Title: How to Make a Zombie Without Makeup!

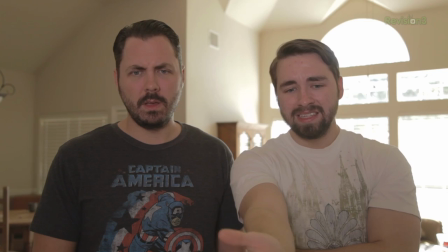502s
The eyes, the lips, any face textures, whatever it is.
He's Chupataga.
But still, it isn't looking 100%.
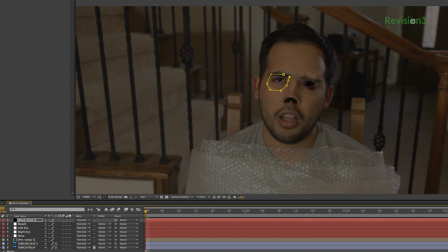508s
So we're gonna add a black solid, mask around the areas of his face that we want to darken, like the eyes, and feather it to blend.
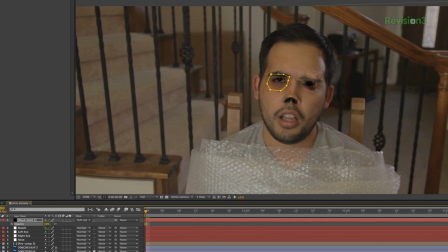514s
I'm also gonna switch it to something like a soft light for the blending mode as well. We're doing this to try to darken up some of the areas of his face to make it a bit creepier and help it blend better as well. And we will do this technique in a few places, balancing the overall look of our actor until we get something that's looking pretty solid.
I'm the captain now.
Okay. But now I want to drop some color out of his face as well, make him look a little more dead.
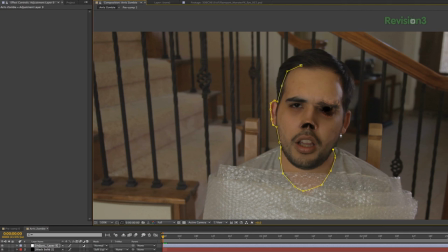537s
So I'm going to create an adjustment layer, mask around my actor's face, feather that, then add a color correction to maybe add a touch of blue, to saturate as well, and that's looking nice.
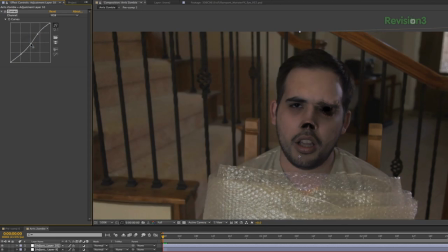547s
Next, we're going to add an overall color grade, and you have this.
Aren't you my little grumpy bear?
Eris zombie face without needing any makeup at all. And again, I really dig these drag and drop assets. There's a lot of cool stuff that you can do with them, but if you aren't wanting to spend the cash, there's still a lot that you can do with these techniques just with solids. Once you have your footage tracked, you can just use black solids to black out your actor's eyes or white them out for that matter, create some kind of weird look on their face using adjustment layers and masks, whatever you can think up really. It's a very useful effect and can be used for tons of different things. Okay. B
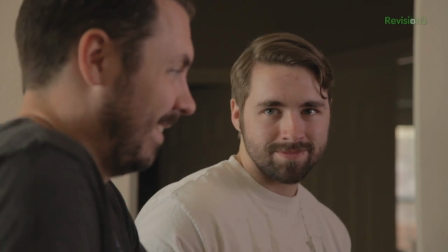But that is it for today. If you want to check out the assets that I used today, you can go to Rampant Design's site right here. They have a lot of cool stuff there for the no low budget filmmaker. And if you do give this zombie effect a try, I would love to see it. So shoot me your video to my Twitter at twitter.com/Ryan_Conley so I can view it with my eyes. And I'll see you guys next time when George Clooney gives me advice from beyond the grave.
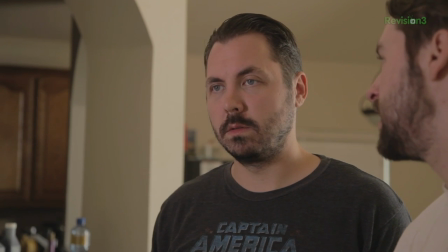621s No. Yes. No. Yes. No. I can't do it.
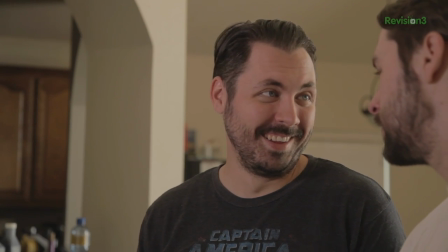627s I can't.